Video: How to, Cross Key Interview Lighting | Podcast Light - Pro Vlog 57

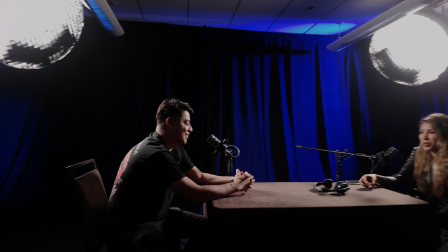Welcome back to the channel. In today's video, we go over cross key lighting for a podcast setup.
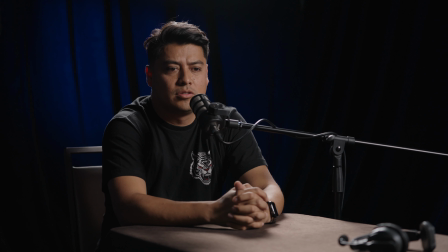It's very flattering to the subjects and it's simple to set up. It creates a hair light and a key light all at once.
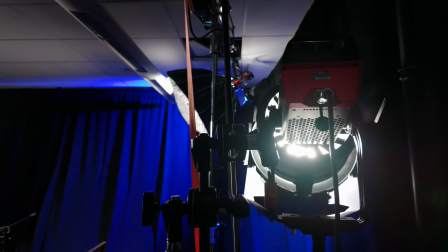On this one, I use two 300Ds for the cross key lighting and some 600Ds for some background light.
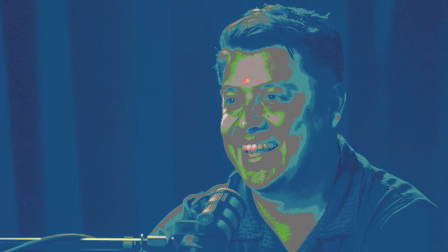I'll go over some false color overlays to show you how things look. Let's get into it.
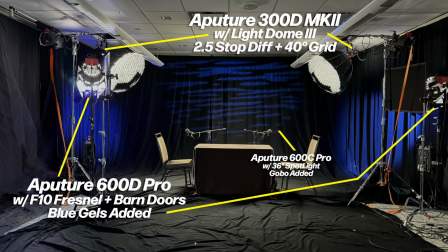Here's a breakdown of the lighting. We have two Aputure 300D Mark IIs with the light dome threes with the 2.5 stop diffusion and a 40 degree grid attached. We also have Aputure 600D Pros with F10 Fresnels and barn
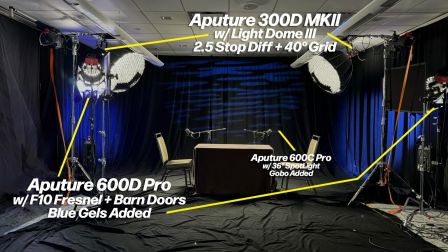doors with blue gels added for the left and right side background. And then in the center, we have an Aputure 600C Pro with 36 degree spotlight and Gobo added.
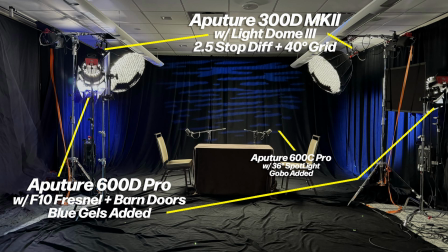This was added right before the interviews were started, so it won't be seen in a lot of the BTS from the previous day.
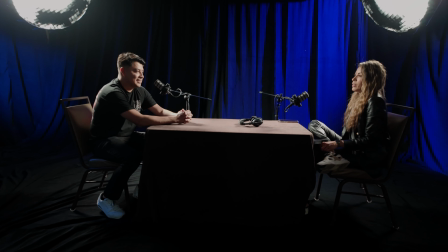And here's how it looked once it was all set up. We have a couple of stand-ins to give you an idea of what it looks like.
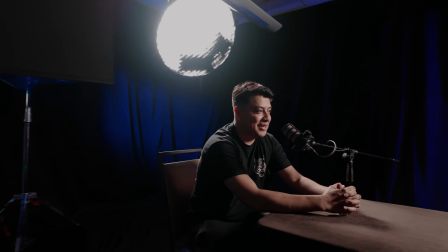On the left we have Danny, our DP, and on our right we have Cindy, which is the producer for the shoot.
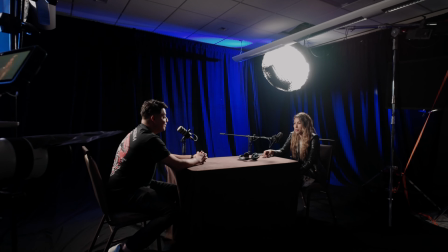You can see how everything plays in this world. The cross keys are doing an amazing job.
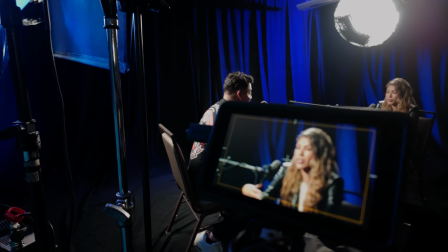They're boomed over. and let's jump in and see what everything looks like in camera.
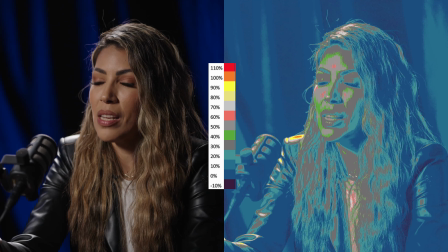So this is from the FX3. We're running a 70 to 200. Where we landed on the shoot day itself was between 70 millimeter and 135 millimeter for the type.
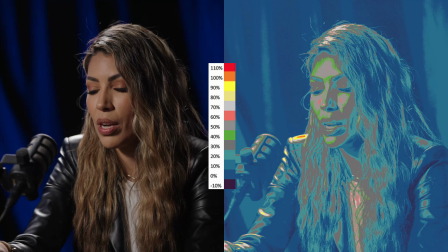On the right side I applied the Atomos false color LUT.
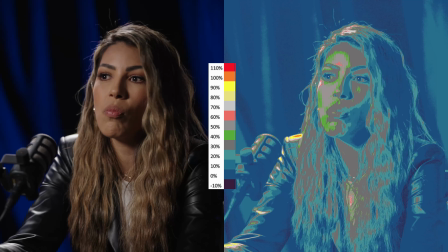This gives an idea of the exposure but it also gives an idea of where the light is hitting. If you see the top of the head where the hair is you can see we're getting some good levels that gives you separation from the rest of the hair.
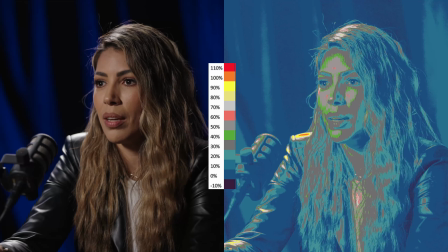You can also look at the shoulder we're getting a nice hit from the shoulders and on the right arm and then overall on the face you could see
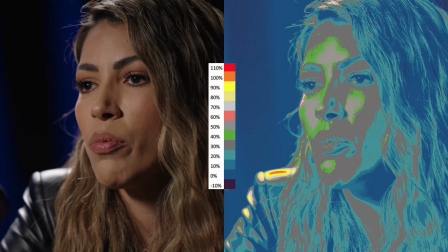where we're getting all our light and it looks really good a really good exposure and it just has a great feel to it and that's
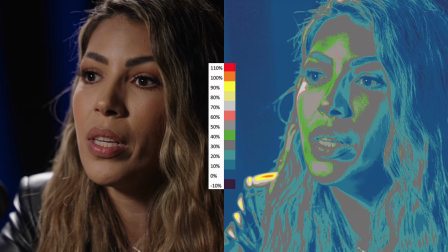what's cool about the cross key is both lights play on both subjects
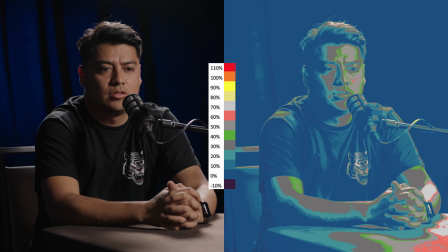giving you some great looks so here's a wider shot of
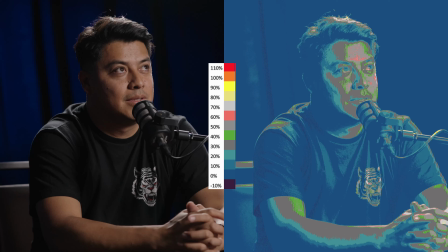Danny and you can see how it's hitting his shoulders the light behind him is hitting his
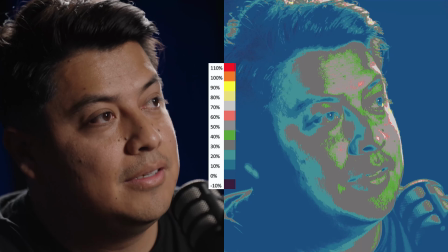shoulders but then also in his hair he's getting a nice hit and then
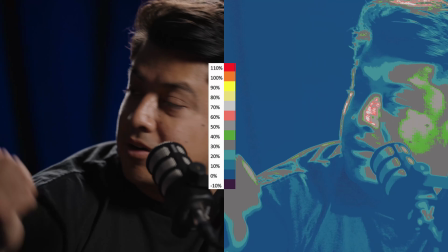even on the edge of his face on the left side of his face it's actually giving him a
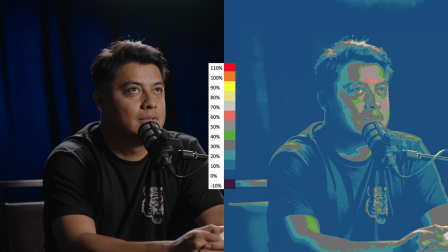nice edge and then he's being keyed from the front from the
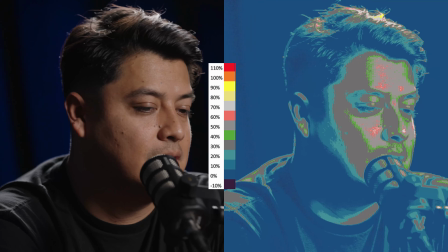other 300d that's behind cindy so that cross keying is doing
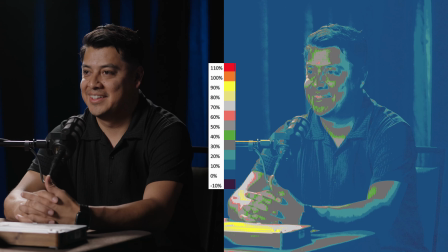really well to give him some great separation and a great look overall
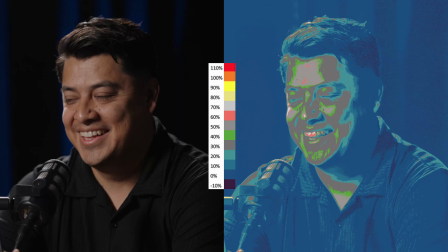this is danny on the other side and you can see it's just a very flattering look now we did go with darker on the fill side.
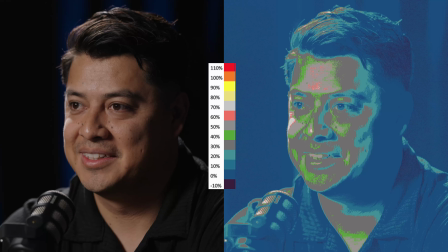We could have came back with a bounce. We could have applied some light to kind of bring up the levels but this is the look he was going for.
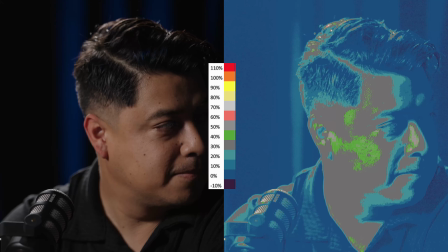This was his shoot that he was the DP on so he made
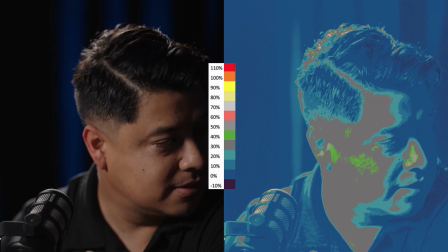the judgment calls on how he wanted it to look and this was the look that we were going for.
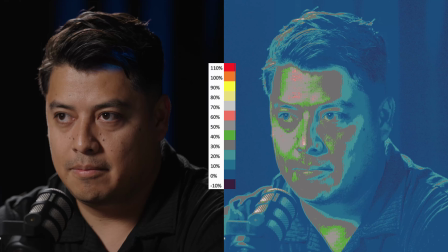Now you see a blue light that's actually kind of catching the edge of his hairline.
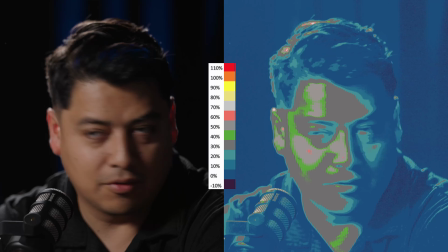That was from the gobo and from the background light that we added the following day.
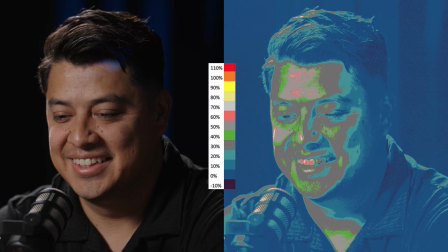That ended up getting corrected but it was something that had to be dealt with very
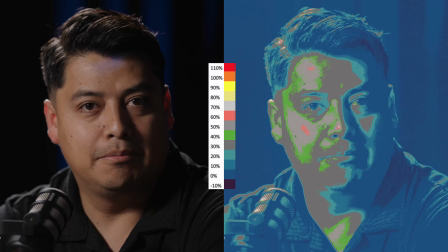quickly when it was noticed but it did end up getting resolved fairly quickly.
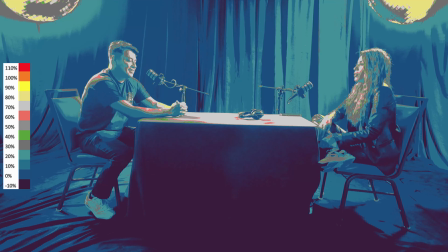I applied the false color light to the BTS shot here so you can actually see where the lights are hitting and what it's doing in the space.
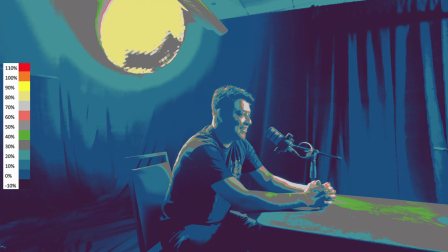You can see how well the duvetyne or the black curtain is actually
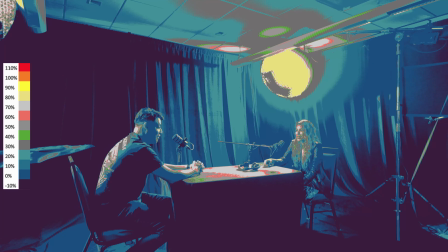absorbing a lot of the light and preventing stuff from bouncing around giving us a lot of control.
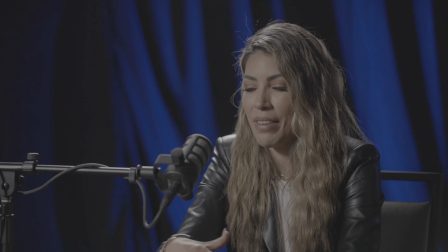This was shot on the Sony FX3 in S-Log3. It yields an amazing image.
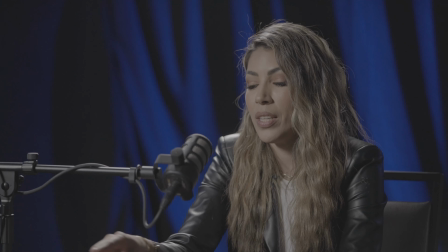When I'm on set I have a monitor so I can look at false color but I also have a LUT applied so I can see what the final image is going to look like. I always have my favorite LUTs uploaded onto the monitor so I can see what it's going to look like.
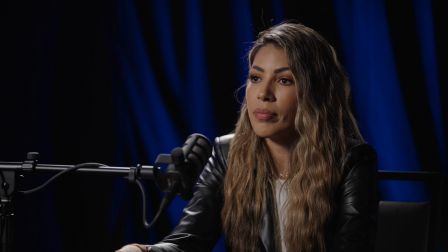And this is with just a simple LUT applied, nothing more, no extra grading, nothing technical done. I drag the LUT, I drop it in, and that's it.
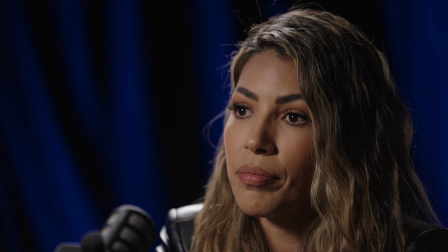One of the things that stood out about this cross key setup was the catch light that was created in the eyes.
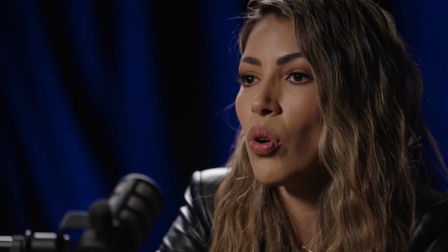It draws you in, you can see the twinkle in the eyes and it brings the subject to life.
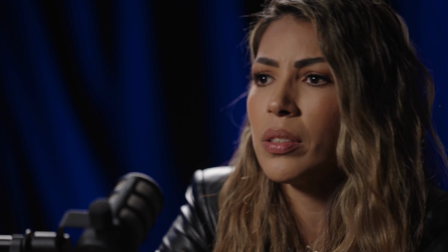If we didn't have a catch light the eyes just get muddy and lost and you lose interest.
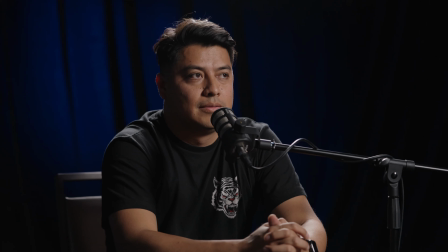You could even see it here in Danny's eyes. I'm going to zoom in right now and you can see the catch light doing its job right there.
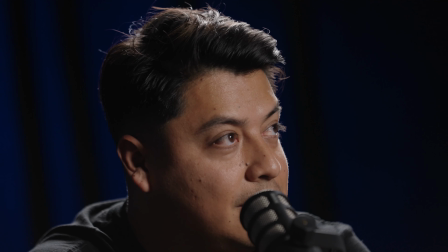He's looking straight into the light right now and you could really see it and it just has a nice pop
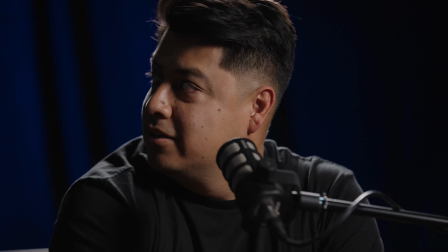and because the light isn't too close it's not very big and overpowering in the eyes.
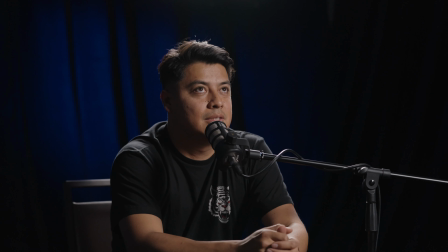I want to know your opinion on the feel side. Is it too dark, too bright, or just right?
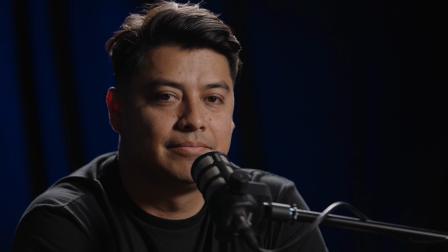We were filming athletes for the podcast setup, so I felt it was just right.
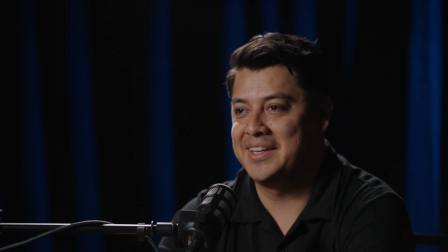I think Danny made a good judgment call on what he wanted. He knew the look that he was going for, and I think it felt just right.
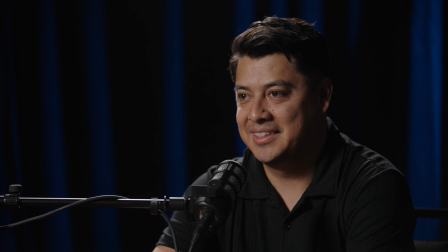Everything came into play really well. We were able to achieve some great results, and I just feel that overall everything looked amazing.
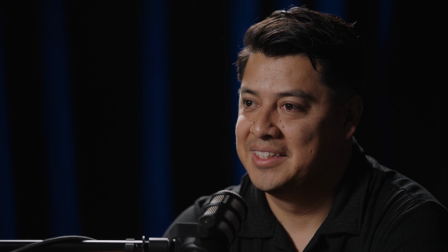Now if you see when I was going out into the wide you've got to be very careful because where
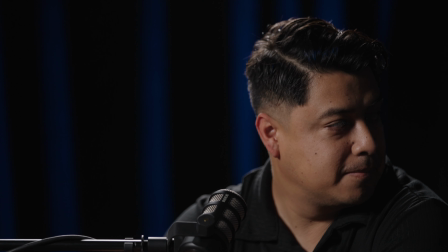the lights sit and how low they are you could catch some lens flaring.
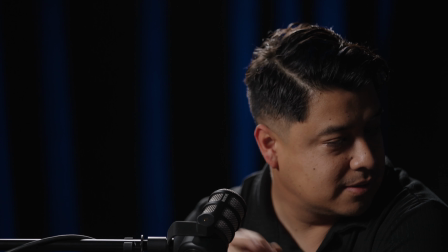So we did make sure to have lens hoods on,
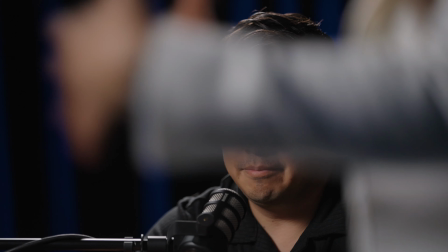matte boxes and everything to prevent that from becoming a big issue and then here you see a little bit of that blue coming into his hair.
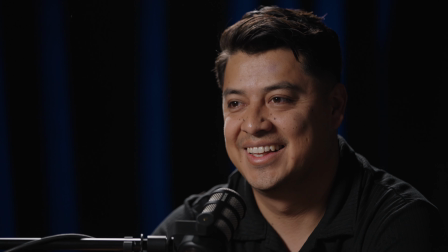We corrected that. That was from the gobo that was hitting the background and that was taken care of.
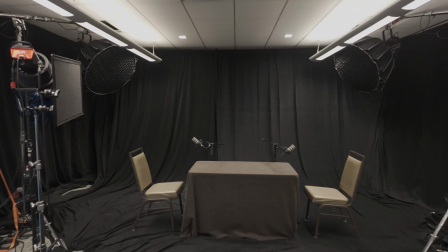This setup looks very boring when you leave the house lights on and turn off all the lighting we did
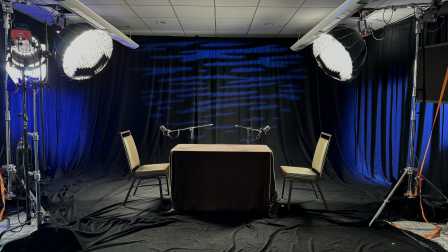and this is what it looks like with everything set up for the podcast.
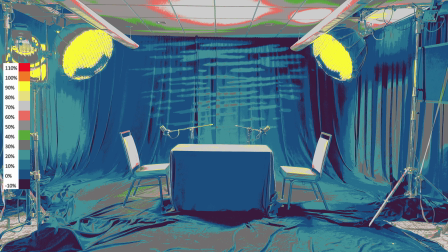False color applied to the before look and then false color applied to the after look with everything setup.
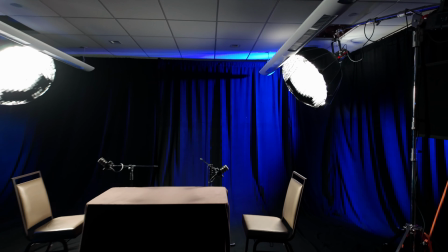Big difference. Because we did have a third camera as a wide shot we had to boom everything over to keep it out of frame.
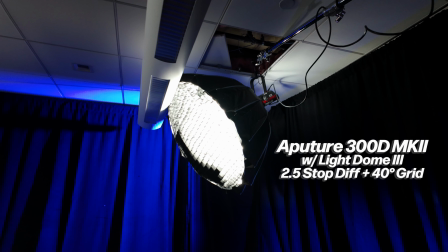We had the Aputure 300D Mark II with a light dome three two and a half stop
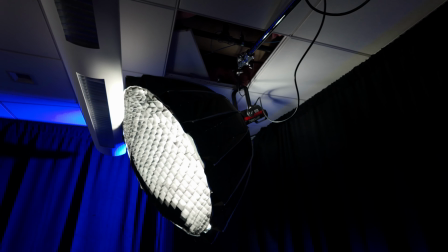diffusion and a 40 degree grid boomed over with the Avenger 650 boom.
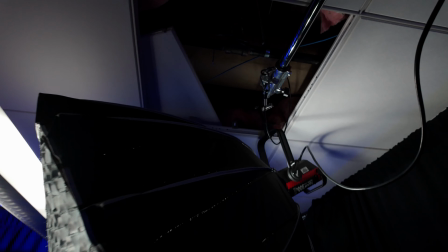You can see we actually had to remove the ceiling tile to get clearance in the space we had
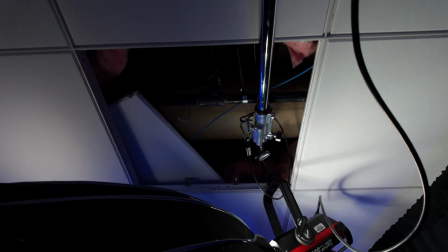because the ceilings were low and that gave us just enough to get it out of frame and make it play real well.
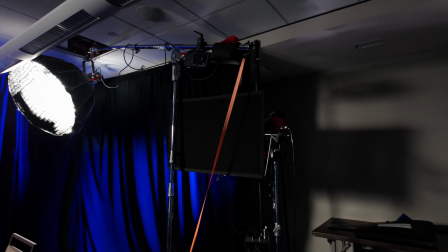But that's something that we came across that we had to contend with. For the left and right side background I ended up using a 600D
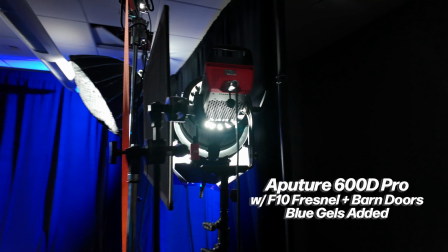Pro with f10 for now and barn doors with blue gels added.
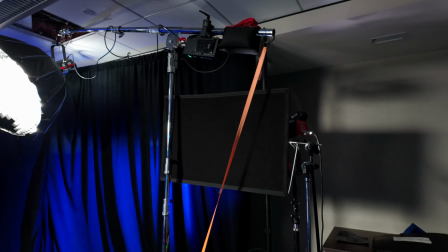The 600D was creating a lot of spill so I took a 24 by 36 cutter to cut any of the spill.
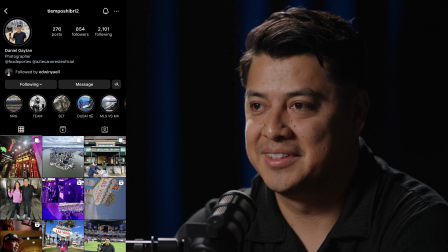I want to start featuring the people I work with more. This was Danny the DP. Edwin was a cam op and he brought some extra lighting.
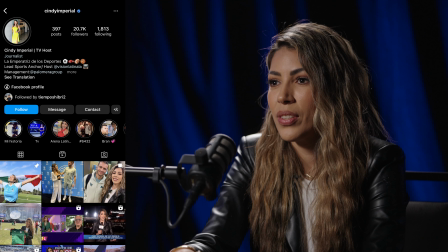And this is Cindy our amazing producer. Filmmaking is a universal language.
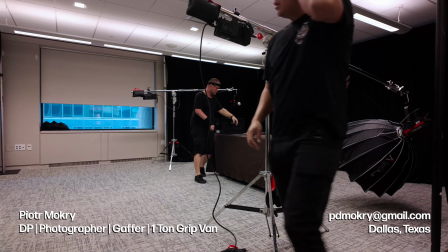On this set everyone spoke mostly Spanish. There was very limited English spoken but I will tell you this it didn't matter.
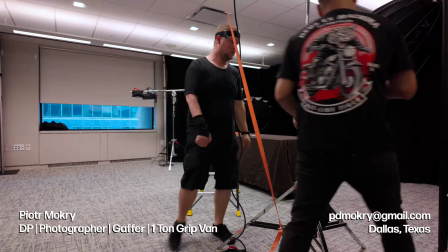We got the results we needed.
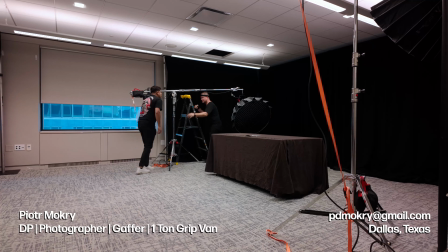I'm Peter Mokri a Dallas-based DP photographer gaffer with a one-tone grip band full of aperture lighting and I am available for hire.
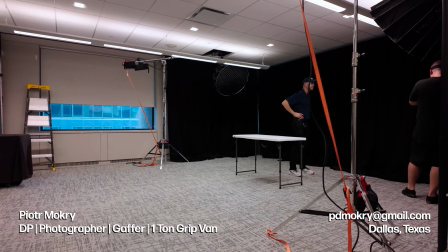I'll see you guys on the next one.